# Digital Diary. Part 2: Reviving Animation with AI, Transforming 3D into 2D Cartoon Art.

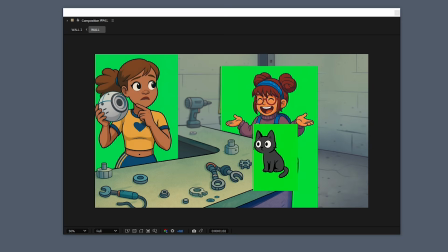Here you can see an example of all the green screen elements without the keying applied to it, including the cat and both characters. The environment itself are just still images,
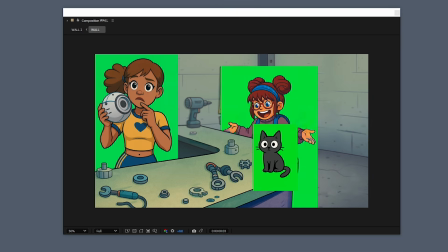PNG images with transparency for the counter so you could put the characters behind, and the wall itself is just a regular PNG image. This gives you the ability to also reuse elements within your composition.
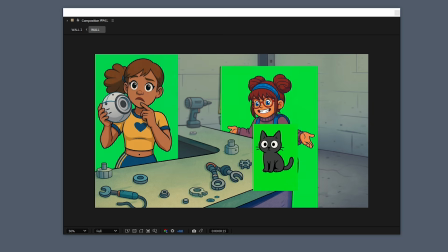So the cat I've used over and over many times, and it's just one same shot of the cat. As an example here, I could just move the cat over. If I chose and I wanted the cat to be sitting on the floor, and the cat still remains animated.
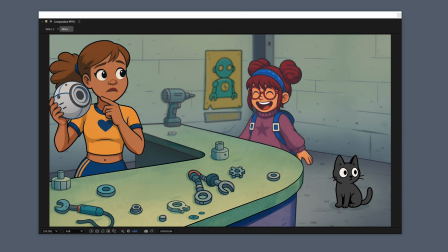You can definitely see the flexibility here. If I wanted to change my mind, I can now easily do that after the fact in post-production while I'm composing the shot during the editing process.
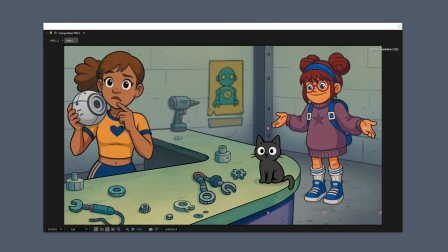It's definitely beneficial to use layers and chroma key, which is the correct term for green screen because the screen doesn't necessarily have to be green.
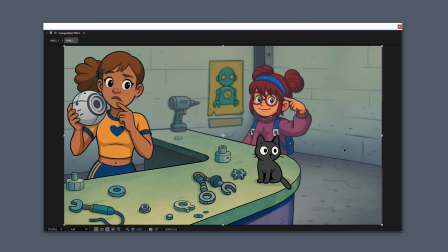Essentially for me,
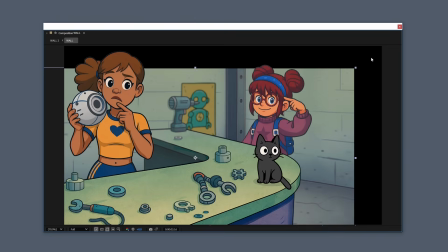dividing and conquering gives me the most creative freedom when it comes to creating my compositions.
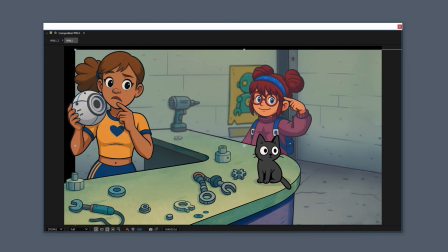In this case, you can even go as far as removing and changing the entire background around the characters, yet
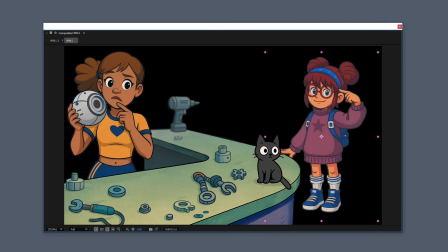keeping the exact same animation or even changing the framing and
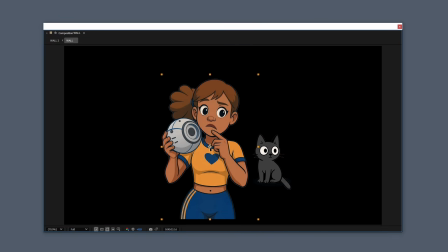positioning of the characters within the composition. Which brings me to another benefit of using this method.
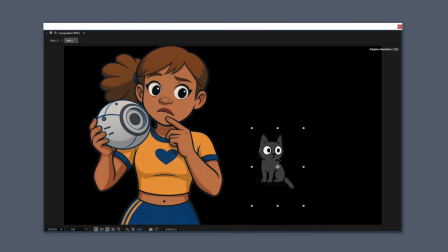What if you just want to change the character yet keep the environment and the other characters the same?
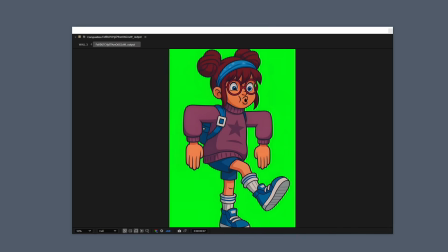So here's an example of me stitching multiple clips together to get a certain performance. So each pose here is from a separate performance that I've edited together.
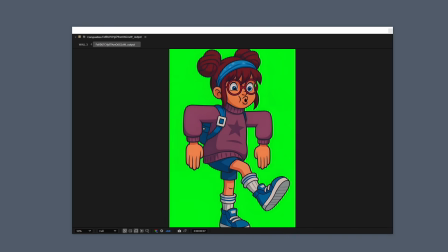But because they're all the same size shot, it's hard to tell when it jumps from one shot to another. Also, it's a benefit of using this kind of vector animation style
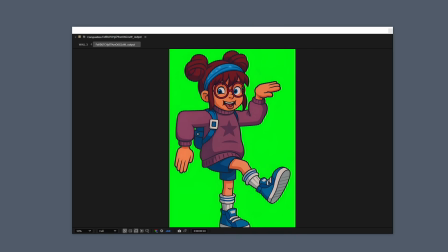because it's so jittery, you wouldn't really notice. You wouldn't be able to get away with this in live action.
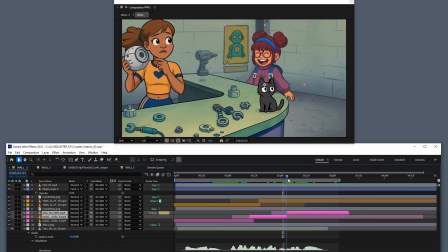In this shot here is a good example of me stitching performances together, enabling me to fine-tune the performance of each character individually.
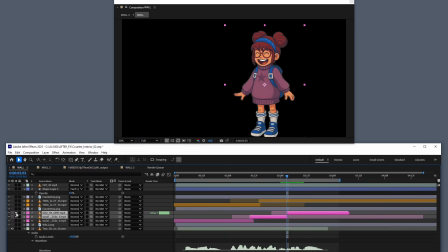I'll solo the character here, and what I'm trying to demonstrate is that these are separate performances that were stitched together. So you're looking at these pink sections. These are the timeline sections of the character.
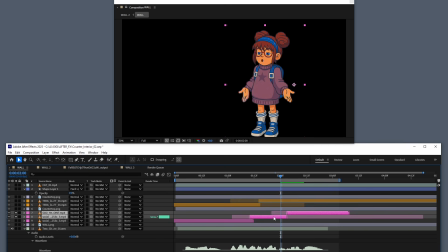So this pink one right here is one performance, and then this pink is another performance. So as I move over, you could see where it's stitched in the middle. As I move the timeline over, you can see that she pops between each performance,
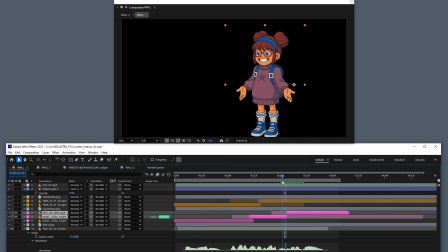but it's so subtle. But also the style of animation, because it is a low frame rate style. So I wanted her to point to her head. So I had one performance of her just speaking with her arms outwards.
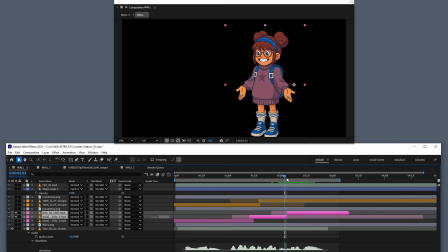And then I switch when she puts her arms down to this performance where she points to her head. And I just had to adjust the timing to match the dialogue.
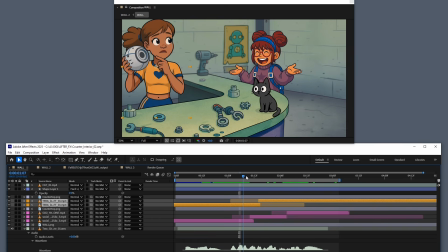Here's another example of me stitching the performance with the Terra character in the yellow shirt here.
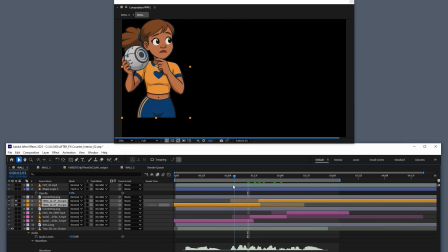I'll isolate her as well. There are two performances that were stitched together.